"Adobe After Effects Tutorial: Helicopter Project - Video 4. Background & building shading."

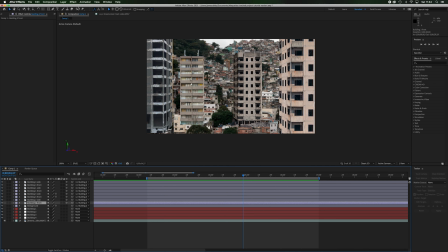727s
Okay, so I'm going to go to building 2 front, do the same thing, Effect, Controls, Color Correction, and Hue and Saturation, and I'm going to drag this saturation down to like sort of 55, let's say. That'll do nicely.
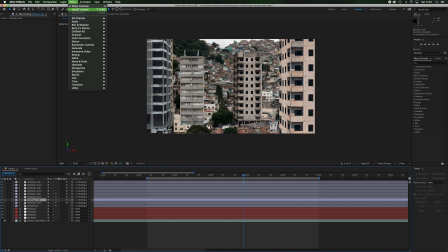742s
And building 2 side, going to do the same thing, Hue and Saturation, bring that down to like 55. Okay. So here's our building.
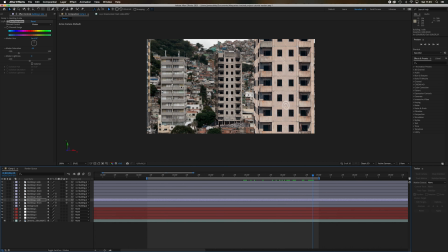755s
So as you can see, it's a bit flatter looking than this one, so it needs a bit more contrast first of all. So I'm not going to add loads of curves filters that are going to get in the way of each other. I'm just going to do a very simple, go back to building 2 front, Effect, Color Correction, and I'm literally just going to go to brightness and contrast for this one,
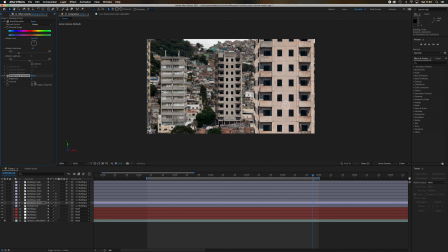771s
and I'm just going to up the contrast a bit so that it just looks a bit more contrasty compared to the building next to it. Okay, so yeah, that's kind of looking a bit better, isn't it? Maybe a bit more.
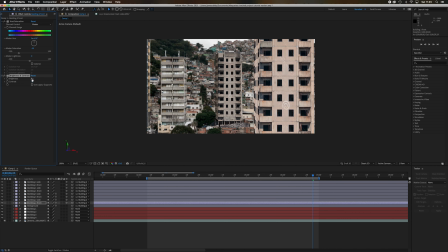786s
Yeah, that's looking a little bit, it possibly needs a little bit of darkening off though, just consistent darkening off. There we go. So that looks to my eye a bit better, yeah, than it did. Okay, so I'm going to remember that, so that's like 12 and 70 in terms of contrast brightness.
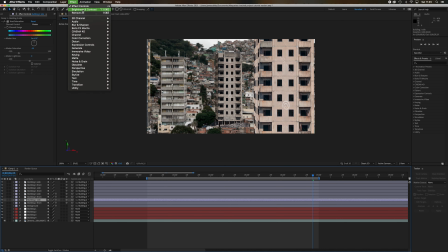803s
So I'm going to do the same thing over here, brightness and contrast. So that was -12. Because I'm going to use the curves to actually, there we go. I'm going to use the curves tool to actually do the brightness of the building. Okay, so that's that one.
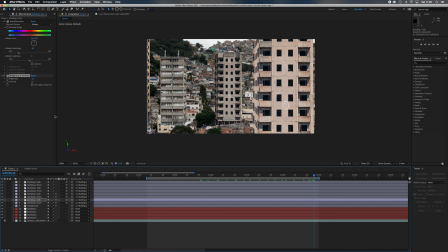824s
Nice, that looks a bit more contrasty, that's good. Okay, so what I'm now going to do is going to go to building 2 front, Effect, and Color Correction and Curves, and I'm going to use the curves because it's more controllable, you know, so I can do different things with it. And I'm going to just darken that front off again like I did before.
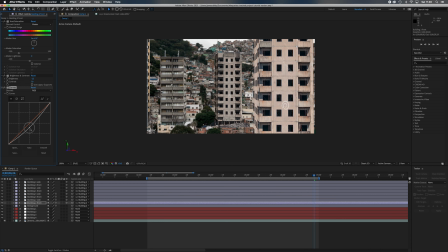843s
So I've perhaps overdone it now, haven't I, on the brightness here, so I can bring that back up again a little bit so it looks kind of similar to the previous building, like that. Yeah, that kind of looks all right. Okay, and then this side, what I'm going to do, building 2 side, Effect,
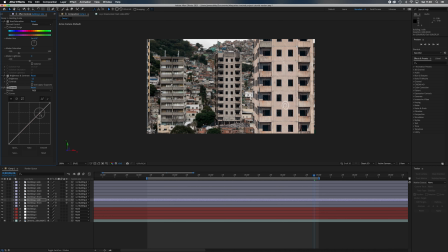861s
Color Correction and Curves, is I'm just going to push up some of these highlight tones, not too much because I don't want it to be, you know, it needs to be subtle. There we go. So yeah, so what we've got is a brighter facing side on this side and a darker one on this side,
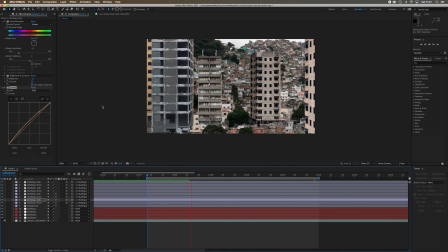879s
and then that will now hopefully make our buildings look a bit more three-dimensional as we play through.
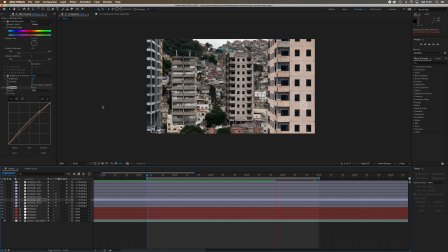885s
Okay, so the final thing then that I'm going to do with these buildings, just like the background, is I'm just going to add some blur onto them. But rather than a Gaussian blur for this one, number 2, as I'm working on number 2,
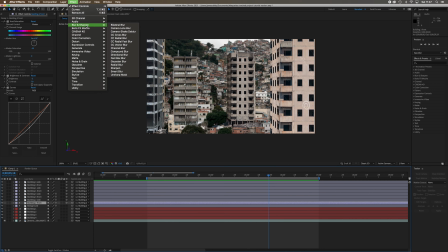901s
I'm going to go building 2 front and effect, and I'm going to go to blur and sharpen and use a Fastbox Blur because it's a moving object. Okay, blur dimensions, I can just select horizontal, and then this is quite a kind of blunt blur effect.
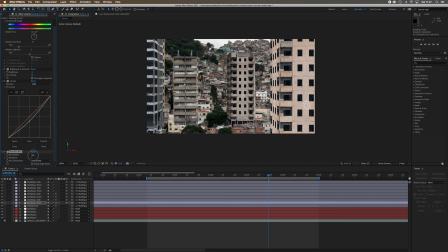917s
So as you can see, it's already blurring it massively, even if I only go up to 3 pixels. So I'm probably just going to go up to like, you know, maybe 1 pixel for that one. Okay, and then building 2 side, I'm going to go to effect, Fastbox Blur, and horizontal and vertical, just select horizontal.
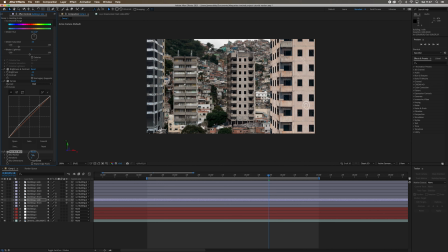933s
Now you always have to go up a bit more with the side ones, so I'm going to go to maybe like 5, something like that.
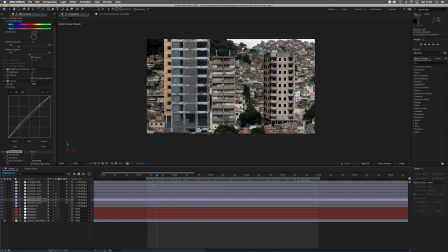938s
Okay, just to see how that looks. Yeah, so that looks a bit sort of slightly less brittle looking than the other one.
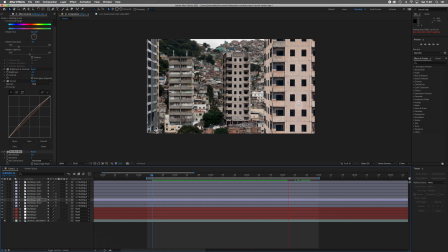944s
Now, because this building 3 is slightly closer to the focal point, which is the helicopter, I'm going to blur this a bit less. So rather than using a kind of Fastbox blur, I'm going to use a Gaussian blur again with building 3 because I only want to blur it very sort of subtly.
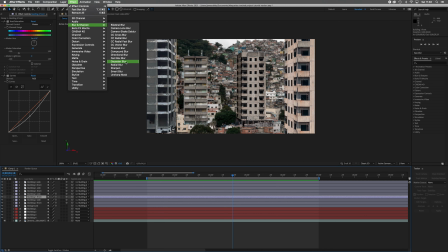960s
Okay, so here's effect, blur and sharpen, and a Gaussian blur. So you can still, with Gaussian, you can still select horizontal pixels. It's just that you get a bit more control over the amount of blur. So I'm going to take that up to maybe like a, I don't know, 6, something like that.